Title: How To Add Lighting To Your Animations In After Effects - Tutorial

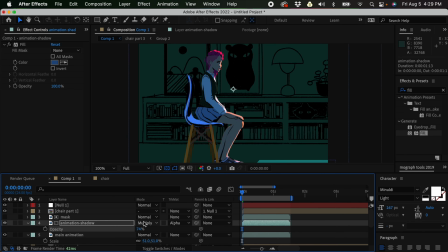In After Effects, you are adjusting the opacity, but in the real world, we are adjusting the fill light, right?
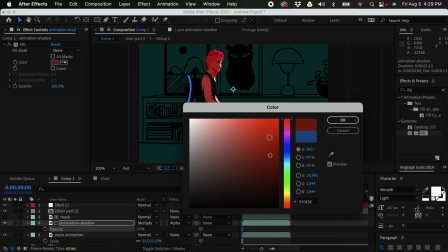So we could change the color of this if you want it to be like warmer.
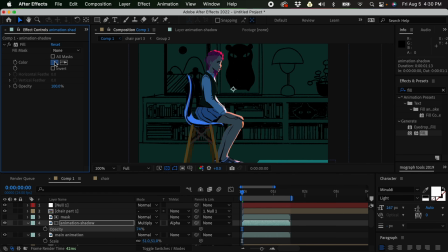It's gonna be like that. But I think I'm good with this bluish shadow, and maybe I'm just gonna make this a bit darker. So here we are adjusting the fill light. Now, how about the backlight?
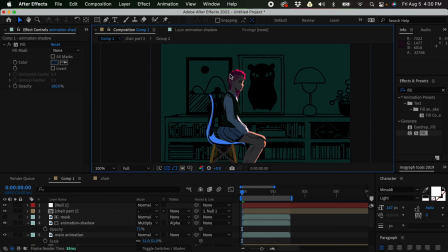We want to have a backlight, right? The purpose of the backlight is to separate our subject from the background, right? So we are going to use use the same technique.
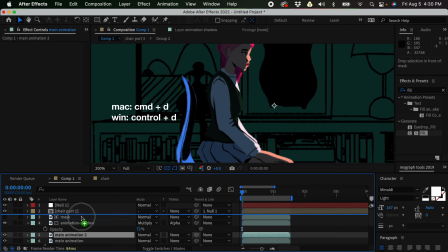We are going to duplicate the main animation, and I'm just gonna rename this as
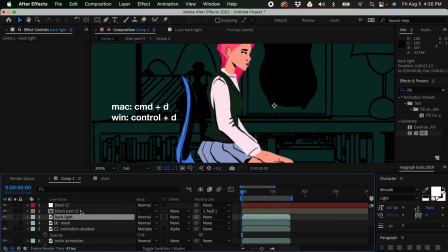backlight. And I'm gonna duplicate this again and rename this to mask. So this is gonna be the mask of my backlight. And now I'm gonna use alpha mats inverted.
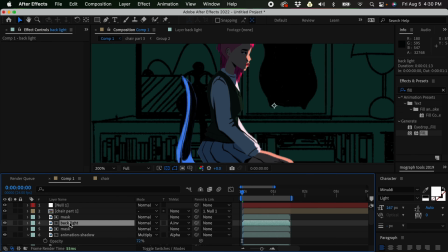And before anything else, I'm gonna add a fill effect, right? So I need to change the color, so I'm just gonna leave that red for now. And so that I could see the effect of this, I'm gonna move the mask around, right? So this is now going to be our backlight.
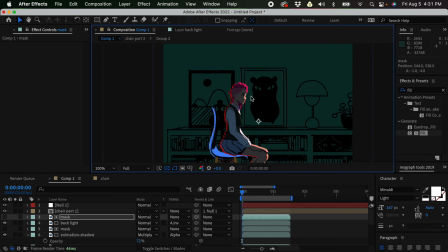So you could think of this, maybe there's a window here, and probably there's like a moonlight casting, or this part here is receiving like the moonlight. That's why we have this, the moonlight now act as our backlight.
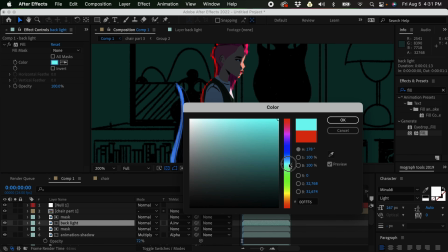And I'm just gonna change the color of this to maybe around something like this.
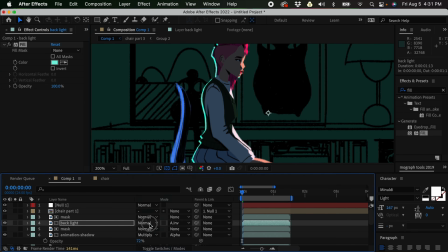And then you could play around with the blending mode. You could try overlay, so it's gonna look like that. But I think I would want color dodge for this. So it's gonna be like that. And then let's reduce the intensity.
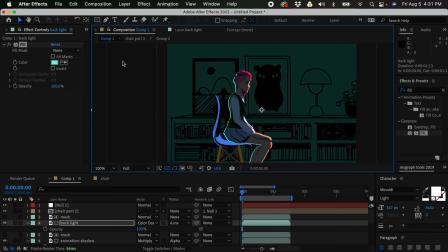So in the real world, if you have a light source here, right, or that studio lights, we are going to dim that. So the equivalent of that in After Effects is we are going to reduce the opacity
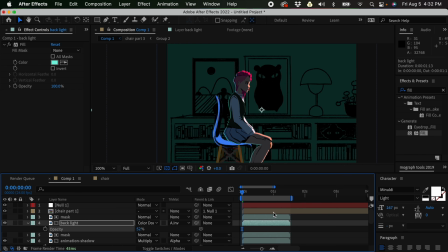to something around like that. And now let's preview this. And because we have duplicated the footage, so our backlight and shadow, they move along with our footage. So I'm gonna preview this. So it's gonna look like that.
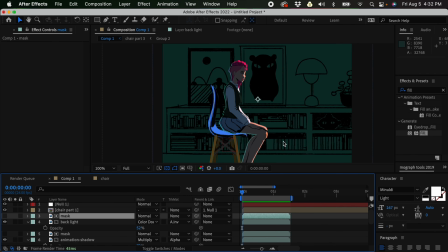So our chair doesn't have any lighting and it feels out of place. So we need to add lighting. The things that we have added on the character, we need to add to the chair, to each part of the chair right here.
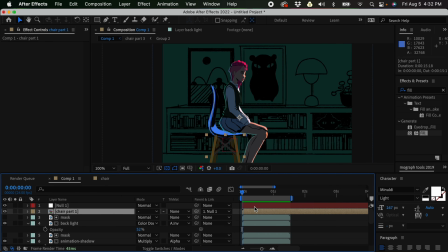We have 3 parts. Okay, so let's start with this. So I'm gonna duplicate this twice, and I'm gonna rename this as we would need that part 1 because there is part 2 and part 3. We're gonna do the same for those two. So I'm just gonna leave that in the layer name.
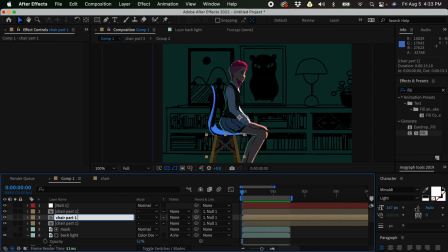So chair part 1 dash shadow, and this one would be chair, or I'm just gonna name all mask as mask. And then this one, let's add a fill effect and change this to alpha matte. So it's now something like that.
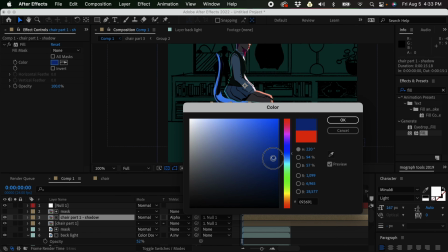And then I'm just going to change this to maybe dark blue, and then change the blending mode to multiply.
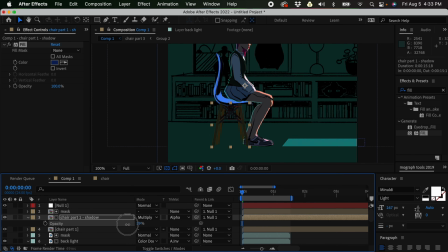And I'm gonna adjust the opacity of this. And now for the mask, let's adjust the mask.
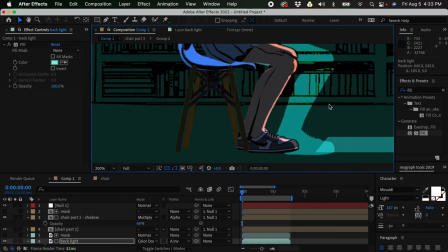Okay, so the light source is on this side. So I'm going to select the mask, and it's gonna be something like this.